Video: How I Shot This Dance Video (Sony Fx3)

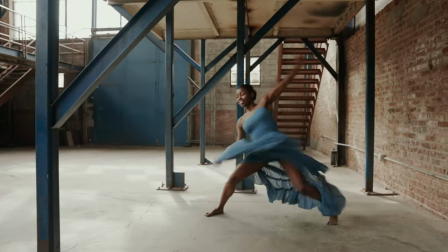(4:33)
Isaiah is obviously choreographing the entire video from beginning to end but we always do some shots where we're just shoot a dancer freestyling and just
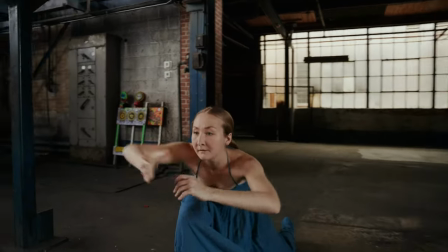(4:41)
doing their thing and it's used for like b-roll of the video where it brings more energy towards the end of the song which you'll see that being
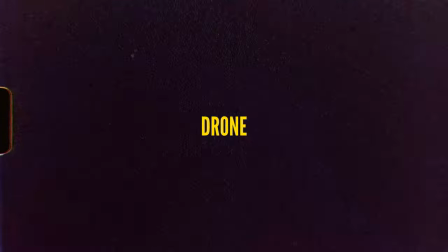(4:49)
used in the actual video let's talk about the use of the drone in this video a couple creative ways we use a drone for this shoot was by starting
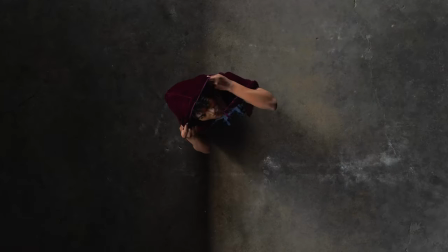(4:56)
on a top-down shot with the drone as high as I could get it directly above one of the dancers and the dancer starts
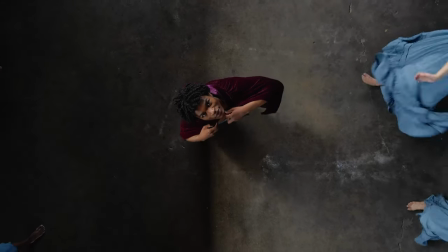(5:03)
to look up at the drone, they take their hood off and then I slowly just kind of climb,
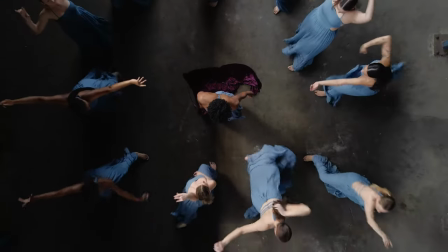(5:09)
climb, climb really slowly and then dancers start to emerge within the frame and I think it
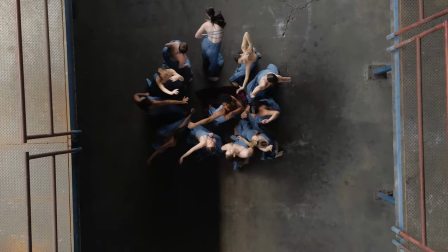(5:15)
turned out really nicely that just wouldn't be possible without like a crane or using a drone in this
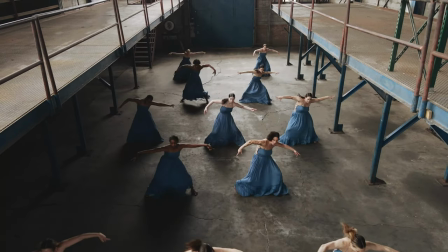(5:23)
instance. Another time we used it to kind of point not straight down but more kind of like at an angle so we can get the whole space with the dancers doing their thing in the middle and this was pretty convenient for me actually when it comes to editing because I was able to frame
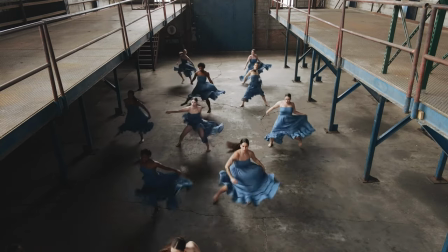(5:39)
myself out of the shot and shoot on the FX3 and the drone at the same time so I had the take that we needed from two angles.
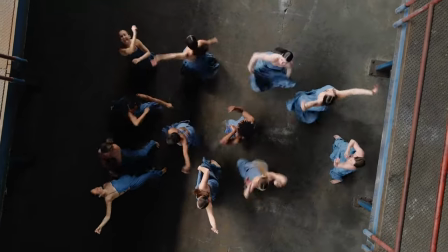(5:48)
Another creative way we used the drone was for another overhead shot where the dancers were spinning in a circle and because of
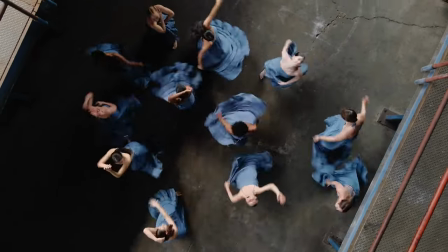(5:56)
the dresses that they were wearing it's super flowy and light and as they spun the dress kind of shot out to the side and it created a really cool effect from above to emphasize that i just kind of very slightly had the drone turn as well very slowly not as fast as they were going i
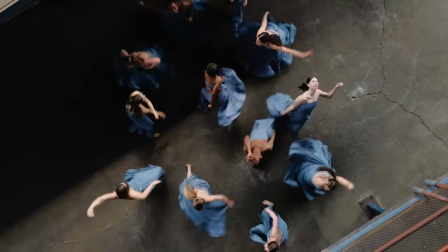(6:13)
just again i like i like subtlety in my shots that shot was only used for like maybe one to two seconds but i think it really added a lot to the energy of the song and just sliding in a shot like that in the end really did a lot for the edit let's talk about the editing process. So beyond Isaiah being a choreographer, he truly is a visionary.
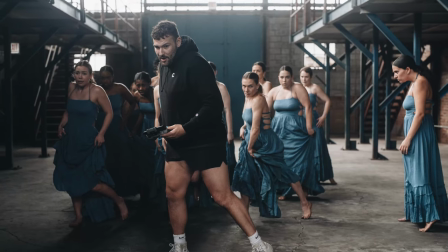(6:35)
He sees the whole thing from beginning to end and as he choreographs this he knows exactly what shots he needs and exactly where the shots go in the video.
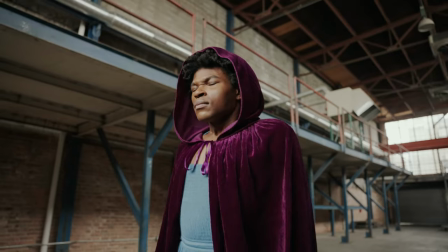(6:43)
Proper pre-production and shot listing is gonna go far for anyone attempting to create anything on video and it really made the process simple for this reason.
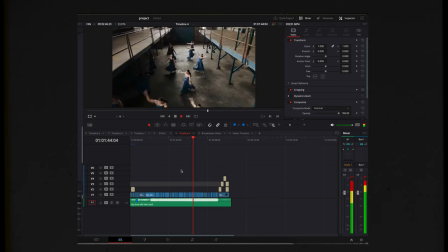(6:54)
So after the shoot, I send all the footage for Isaiah to view online, and he's able to pick file names and time codes and basically just sends me a very defined list of the shots and exactly where to put them.
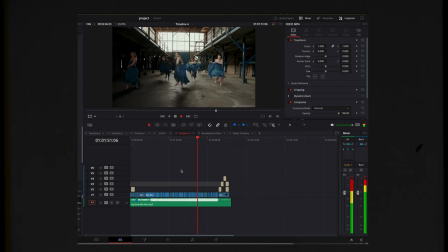(7:11)
So instead of going through a ton of footage over and over, I'm simply placing the footage that he has already gone through and putting them in the spot that they belong in. This is also helpful for me because I'm not a dancer at all. So there are imperfections that I may not notice that can't be on screen. Having him just kind of like take care of that, sending me a list really makes the editing process super simple for me. Color grading. So a big reason that I switched to the Sony FX3 is because I heard a lot about Phantom LUTs.
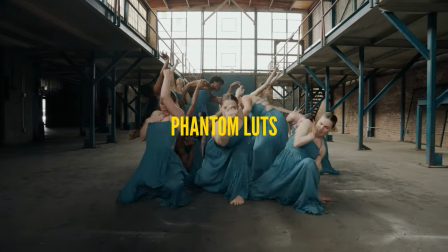(7:42)
And if you don't know what Phantom LUTs are now, you should definitely check them out. Phantom LUTs are great for people like me who are not professional colorists.
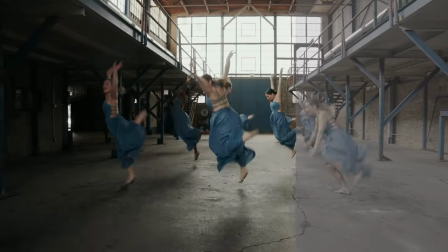(7:50)
Using these LUTs have been really solid for my workflow and have really changed a lot with how I feel about my work. Being able to finally approach the color portion of my workflow and
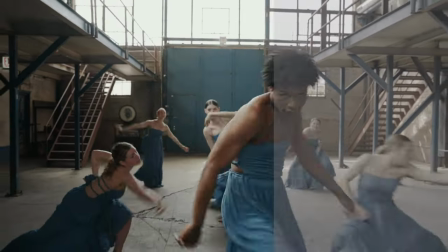(8:02)
feeling confident and excited when I look at my images is so fulfilling. Again, I still have so much to learn with color grading, but being able to have something that quickly gets my images looking a way that I appreciate and I get excited for myself was a huge deal for me. So before I end this video, it wouldn't be right if I didn't give a huge shout out to Isaiah.
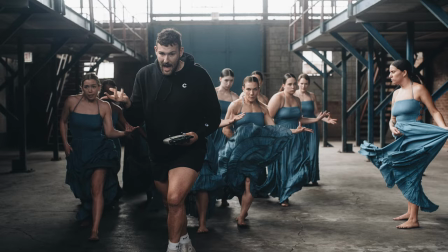(8:24)
He is again a visionary and you should definitely check out all the other videos that we have shot together. I'm going to leave his information in the description. Also, if you want to see the full video, I'm going to leave that in the description as well. Thank you guys so much for watching. I really appreciate it.